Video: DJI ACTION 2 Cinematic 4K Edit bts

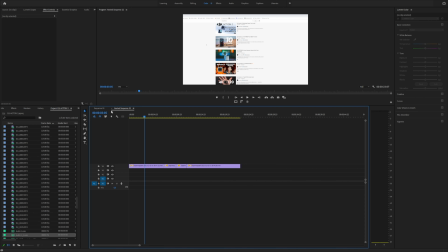And the nested sequence is the screen record of the web browser itself. and I flip
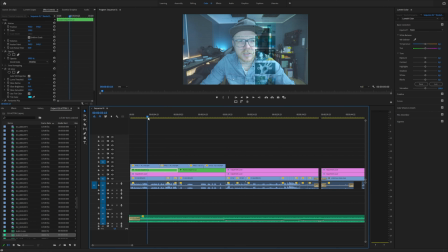this the other way so it looks a little bit more natural and I added some glow to it.
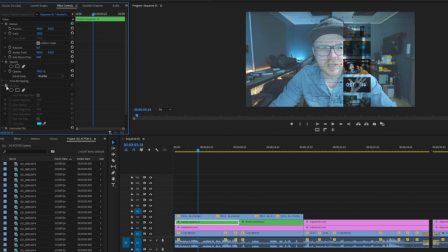So if we turn the glow off it looks like this and with the glow it looks like this. You can also do this with just normal tint as well and to get this to blend in with me talking I simply used the blend mode overlay.
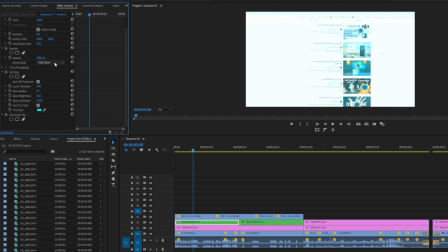So this is the normal look and we can go down to different overlay modes
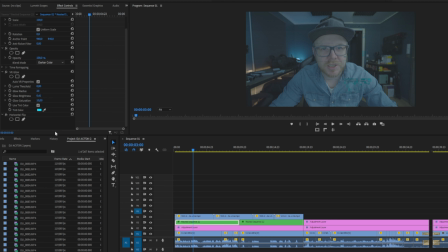here or blend modes I mean and going over to overlay this really
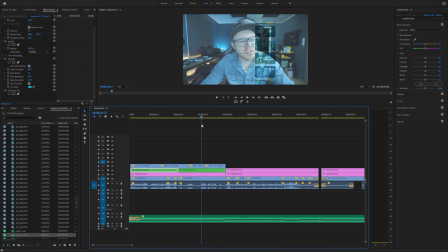fits the the scene the best so this is the intro part and this can like I said easily be replicated and remade in any type of editing software which has the basic tools now for the sound effect this
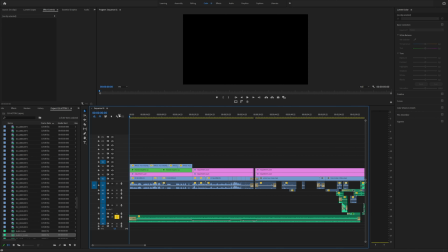is just a room tone so if we just play that and
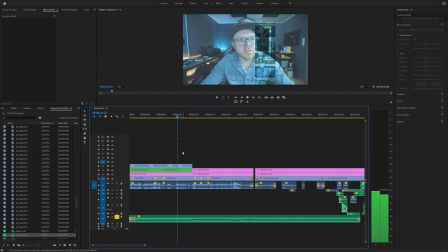we have that fan going on in the background and we have that noisy environment which really fits the the scenery now moving over to
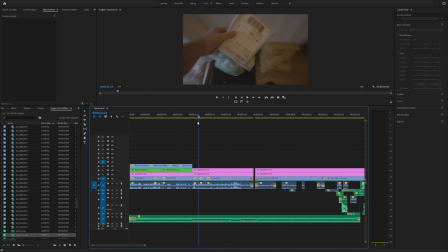the next part here this is just some simple b-roll of me picking up the package i didn't really pick up the package it was my wife handing the package to me so that's also something that you can do so i had to cut out the part right here because i was actually seeing her sandals
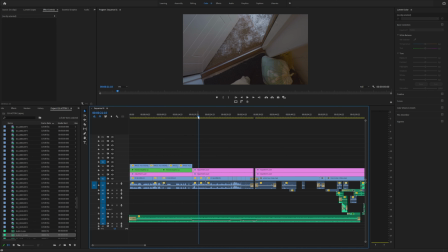and her feet here so you know that wouldn't help sell in the effect either so I had to cut about here and then just some normal b-roll filming just my way into the studio and opening the DJI box here so I just used the same
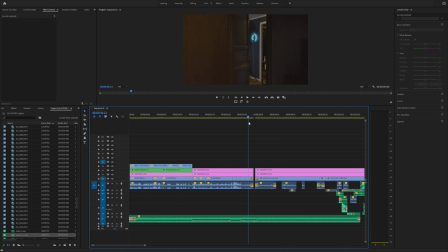packaging and and just packed it again and just reopened it as simple as that walking out of the studio and having the same
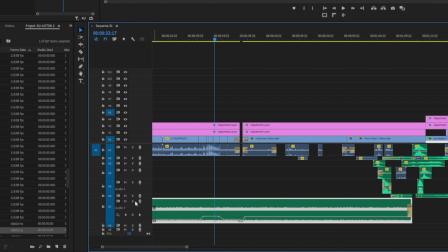background noise here and you can also see I adjusted the volume here as we are going through the sequence so once we get out of the room
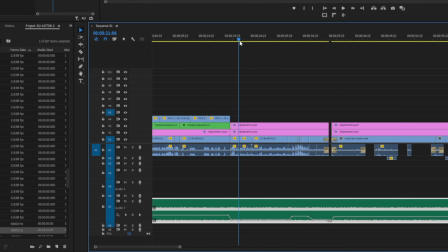the office here the audio goes down because it's not going to be the same audio here in the hallway and through the living room and so
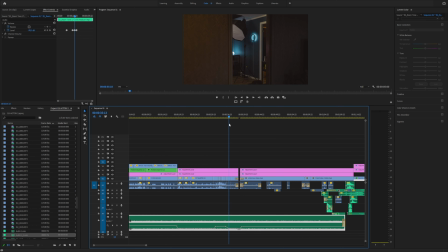on and then once we get back to the studio the audio goes up again and then down and we go back to the cinematic part,
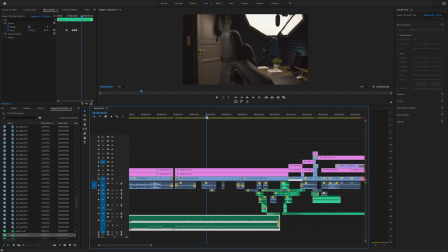which is starting with the animation in After Effects.
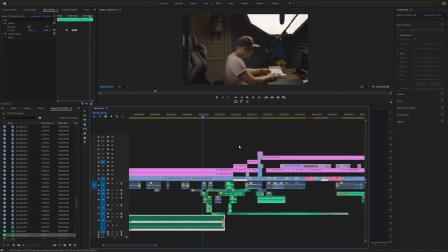And once we get over to the cinematic beginning here with the DJI Action 2 coming up from the box here, it should have been some cinematic bars here, because if you take a look at the box here right now,
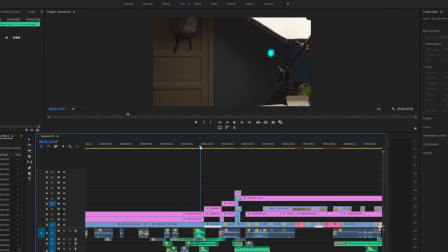you can see it's open and then suddenly it's gone. So for some reason I removed the cinematic bar and also the color grading which is the green tone here.
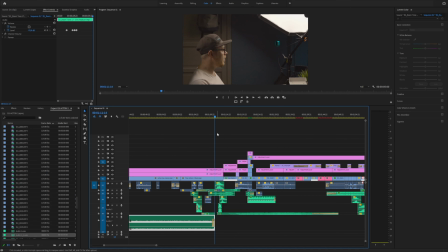Don't know how that happened but I'm not sure if you noticed in the cinematic video.
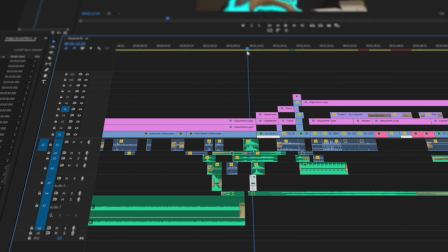Now for the sound effects here we have some simple vanish teleport sound effects and we have some deep impact sound effects and some fire bushes which is creating this
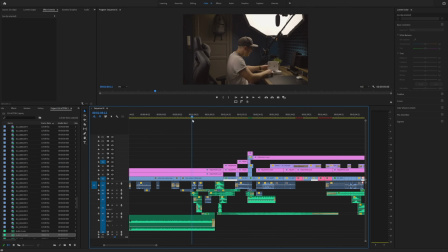cinematic opening here there's also some ghostly voices in there as well so if we take a look at the sound effects here and just listen to those it sounds like this and
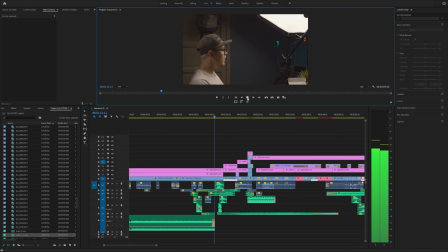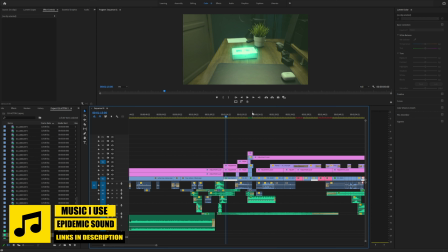then we have this electric storm coming in here as the box is shaking now the way I created this shake box here or it created the box shaking was really,
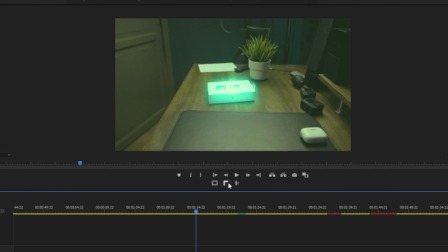really simple, can be a little bit harder to replicate in, in any editing program, which does not have proper masking tool.